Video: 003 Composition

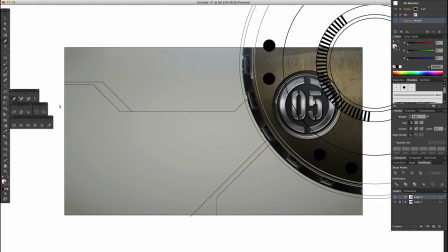[24:52]
Maybe I'll make something kind of like machine-like, And that's just an idea to allow me to make things.
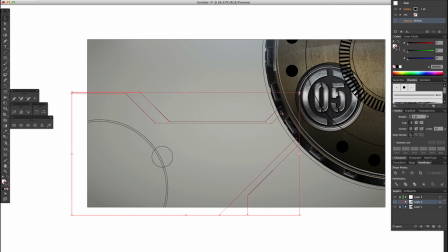[24:59]
Otherwise, I'm just sort of aimlessly making shapes and throwing textures in there, and you usually end up with just a bunch of garbage when that's the way, well, at least that's the way it works for me.
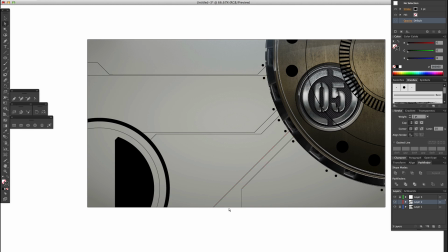[25:09]
So now I'm thinking, well, okay, let's make some significant shapes other than circles and see what we come up with.
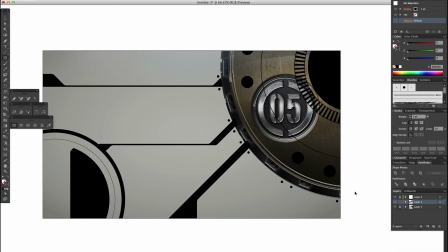[25:16]
You can kind of see how there's sort of lower left to upper right kind of movement, and a couple other things going on.
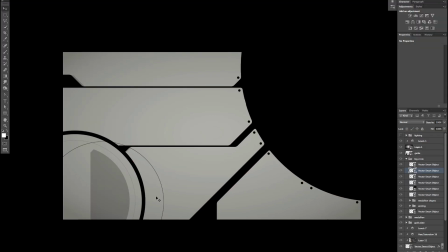[25:24]
But it's pretty simple, and I'm keeping the composition fairly flat,
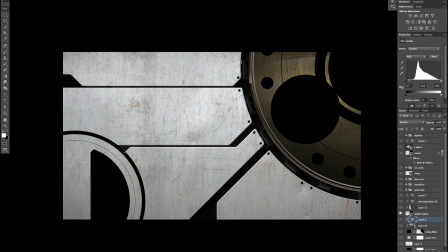[25:29]
and just sort of like trying to feel out all these different, like sort of where all the different contrasts are going to go. You know,
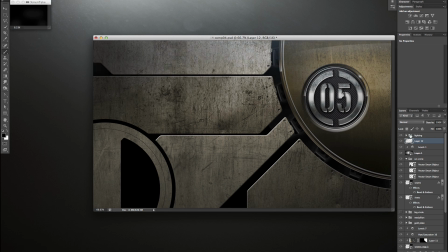[25:35]
what is the texture in the upper right versus in the middle? You know, where's the direction heading?
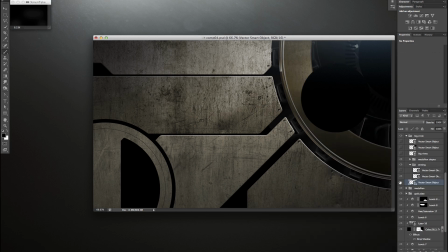[25:42]
Is there a significant flow to it? And just kind of experimenting on all fronts at the same time.
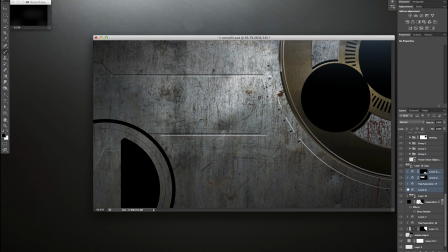[25:48]
So I've kind of already made the decision to make this kind of, you know, these panels,
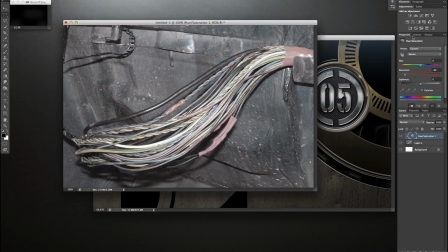[25:53]
and I really just need to focus on, okay, well, what sort of details are going to be in there,
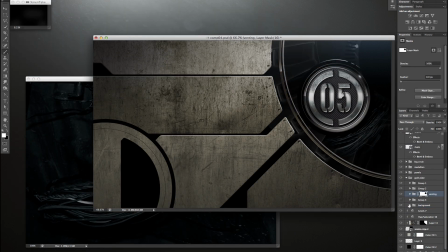[25:58]
like these wires. The composition is fairly well set, but I need to go ahead and build in some more contrasts so that some of these things are more legible and more interesting to look at.
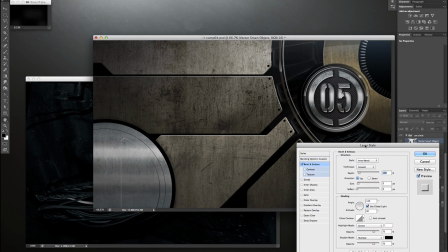[26:10]
So, you know, you can see how there are some detail lines.
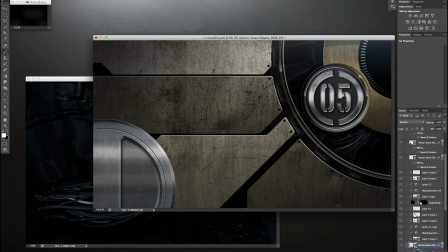[26:16]
There's this background image in the upper right.
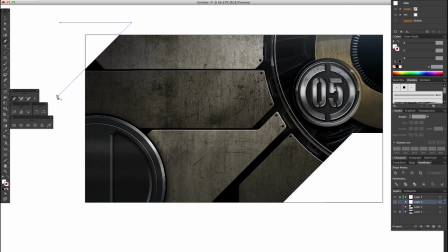[26:22]
There are different textures going on, slightly different color sets, and I think that, you know,
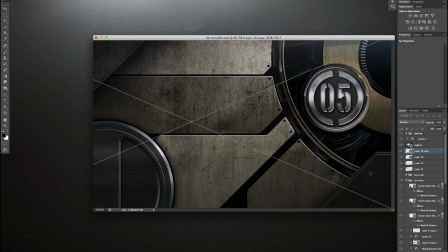[26:29]
in general, this isn't like a super dynamic composition, but it kind of illustrates how just using the principles,
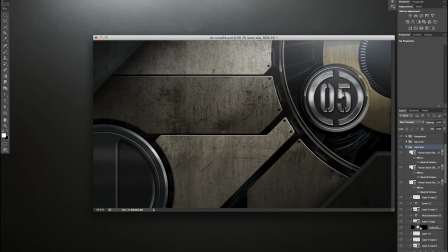[26:37]
just paying attention to the difference in line weights, how they sit next to each other, the difference in
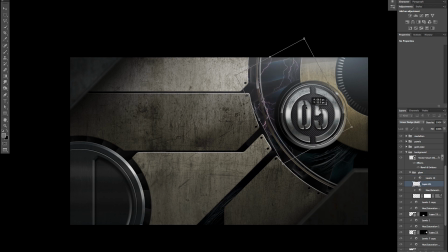[26:43]
values and how those values butt up next to each other, you know, it starts to make a legible image.
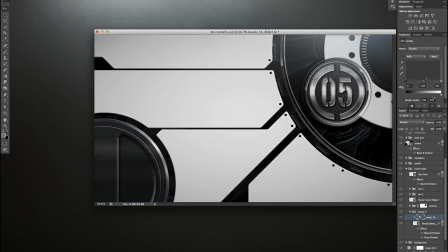[26:50]
And well, actually, at this point, I realized that the whole dirty gold texture wasn't really interesting to me at all.
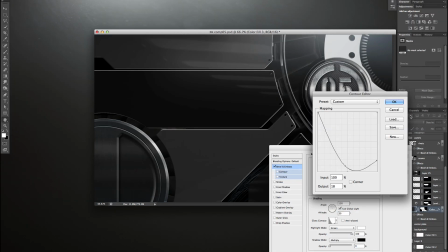[26:58]
So, and I wanted to do something that was a little bit brighter, a little bit more contrasty, honestly.
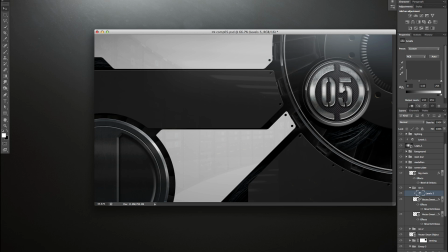[27:06]
So I went for this strictly black and white kind of composition.
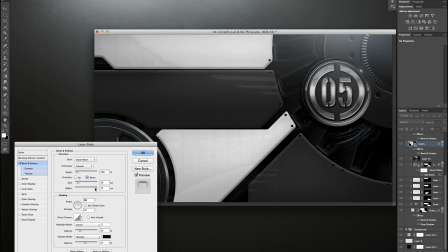[27:11]
The textures are a little bit more toned down, everywhere except for in that initial medallion that I had made.
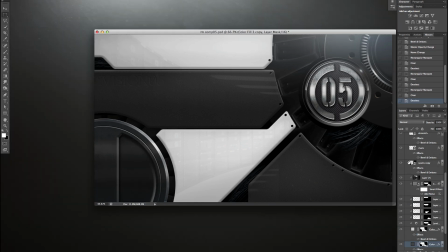[27:19]
And I think that helps pull focus to that medallion, which was sort of the original goal.
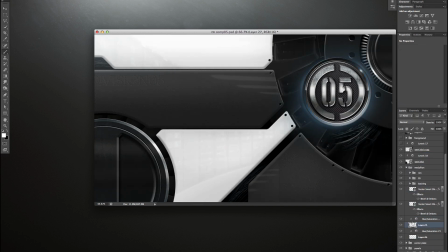[27:27]
And you know, I think that's a successful way to think about building a composition, especially if you're trying to pull attention to one thing or another. So the direction being sort of lower left to upper right in general,
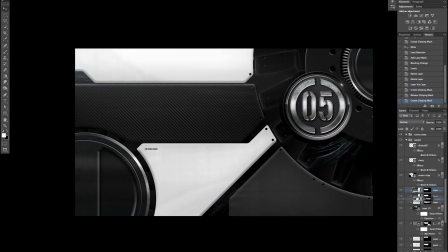[27:41]
and then also there are these significant shapes like this sort of horizontal black band and the diagonal black band.
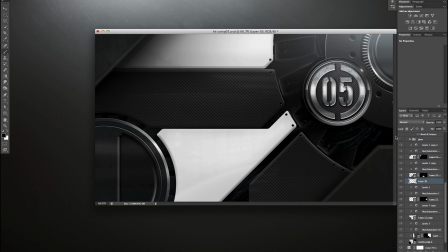[27:47]
I think that they all kind of tend to pull attention towards that area where that medallion is.
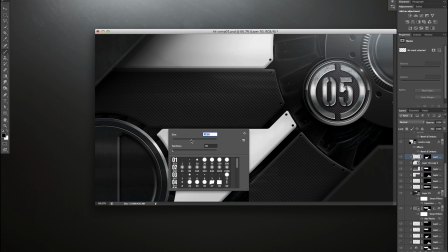[27:54]
And then the additional details can help fill it out. And now I'm actually just adding a little bit of depth because I realize that this is really flat,
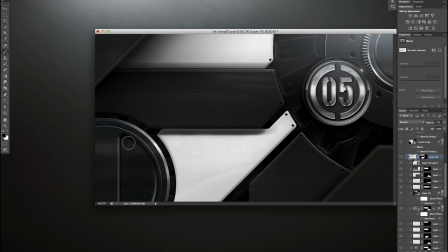[28:01]
and I don't want to go something super dynamic for some reason, but I thought it maybe just needed a little bit of shadowing.
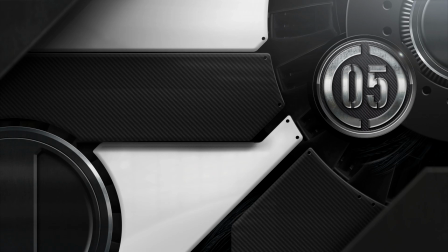[28:06]
And that's where I chose to leave it. You can work this sort of thing until you're dead, but this does what it needs to,
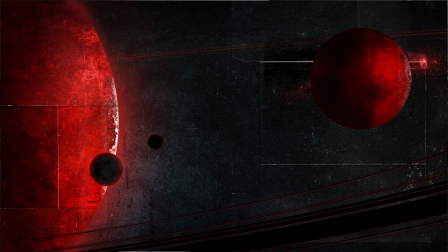[28:13]
and I actually did 2 other images with hiccups on the recording, so I'm pretty stoked we've actually got something to look at this point.
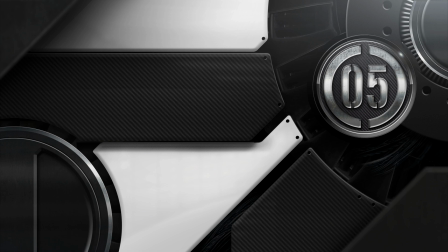[28:20]
Now, the focus of this image isn't so strong that it's screaming, but the eye is still drawn there for a few reasons.
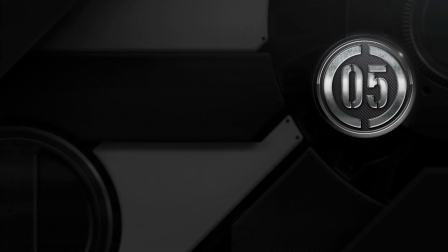[28:27]
The first is that this medallion is the point of highest density and detail, and not by much, but enough.
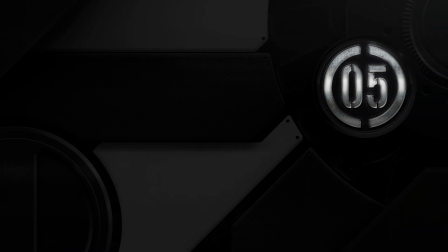[28:35]
It also features this texture, which is bright relative to its surroundings,
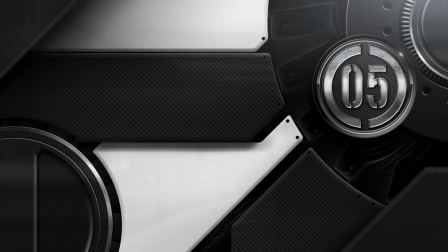[28:39]
and has a whole lot of detail, and it isn't featured anywhere else, so it's unique in the composition. There also aren't any elements obstructing it, which suggests that it's a foreground object, and there are also significant shapes implying a sort of convergence in the area of that medallion.
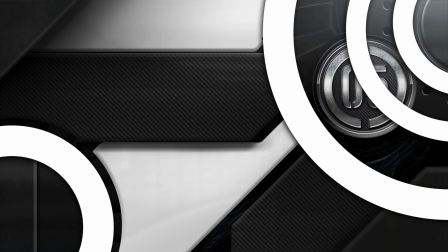[28:56]
And these circles, too, that kind of create a line along which it falls.
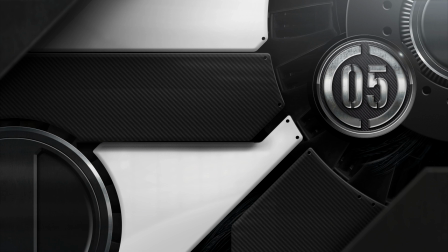[29:01]
There are also some lighting touches, too, to darken up the corners and contain the light in the upper right, so that it seems to be casting mostly directly on that object. Now, all these things could be stronger and more definitive, but we don't necessarily need anything to be screaming here.
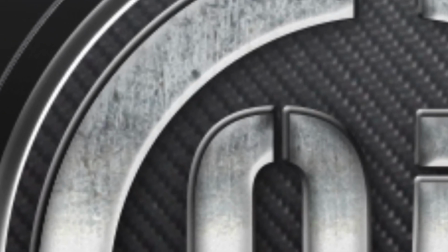[29:17]
So if we really get down and look at the details where they're densest,
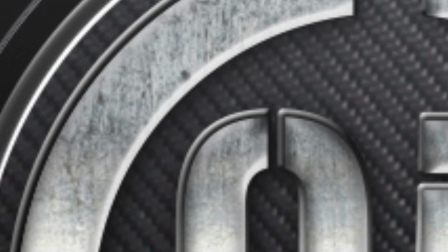[29:21]
you can see lots of contrast playing out at a small scale to make those details pop against each other.
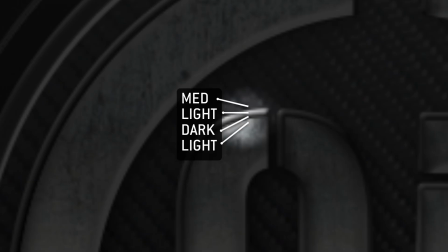[29:28]
Contrasting values butting up against each other,
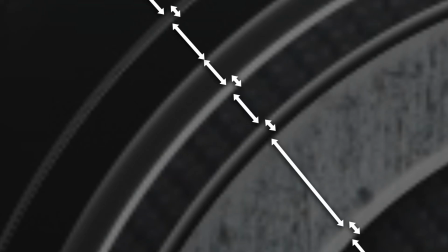[29:32]
variations in the scale of lines and their distances from each other, and in the textural qualities too.
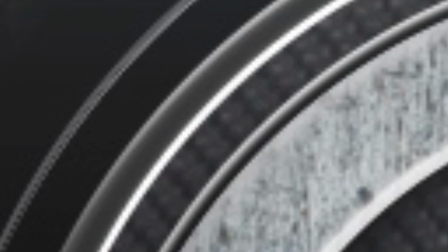[29:39]
All this stuff helps each shape delineate itself from its neighbor and create that density when we pull back to look at it again.
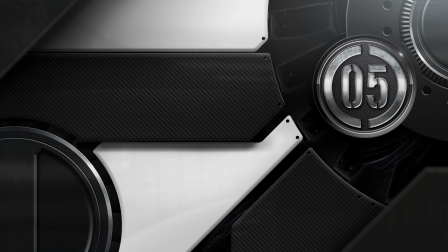[29:46]
As for depth, there's not a lot, but it's not completely flat either.
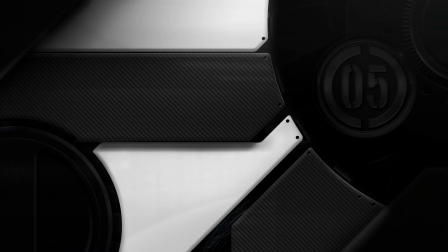[29:51]
These panels are clearly in front of whatever this underlying machinery is,
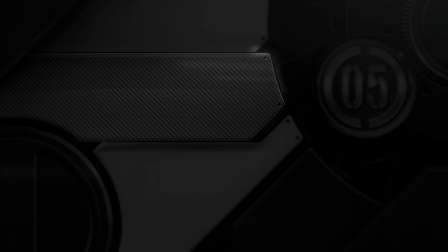[29:56]
and this panel is maybe popped out a bit in front of these white panels.
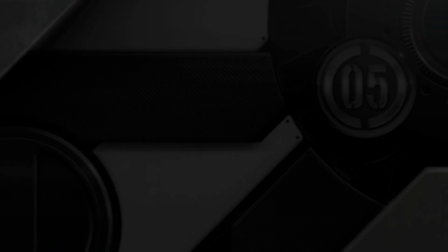[30:01]
Then these foreground panels at the edges are on top of everything else.
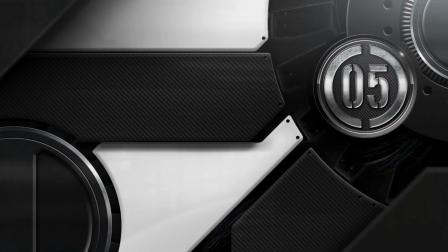[30:05]
If let's say this whole thing were a physical object or a 3D model, we could shoot it in deep perspective and drastically increase the amount of depth in the image. But right now, we're just looking straight on and using simple strategies for depth, like shadows and putting things in front of and behind each other.
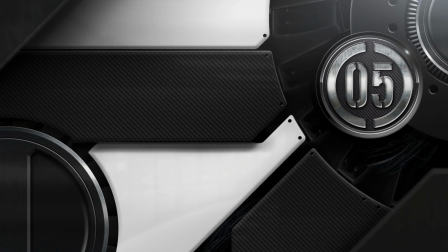[30:23]
The net effect is that it's decent to look at and reads well, and we've done it just by kind of paying attention to each of these strategies and balancing them out.
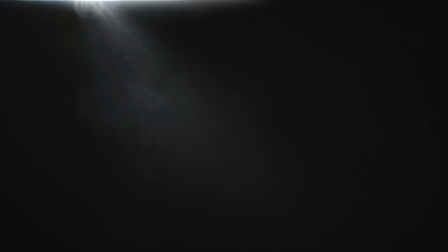[30:32]
So hopefully that's a good refresher. It's always kind of helpful to go back to the basics every so often, because there's never really an end to figuring out how to use them. So keep at it, and I'll see you next time.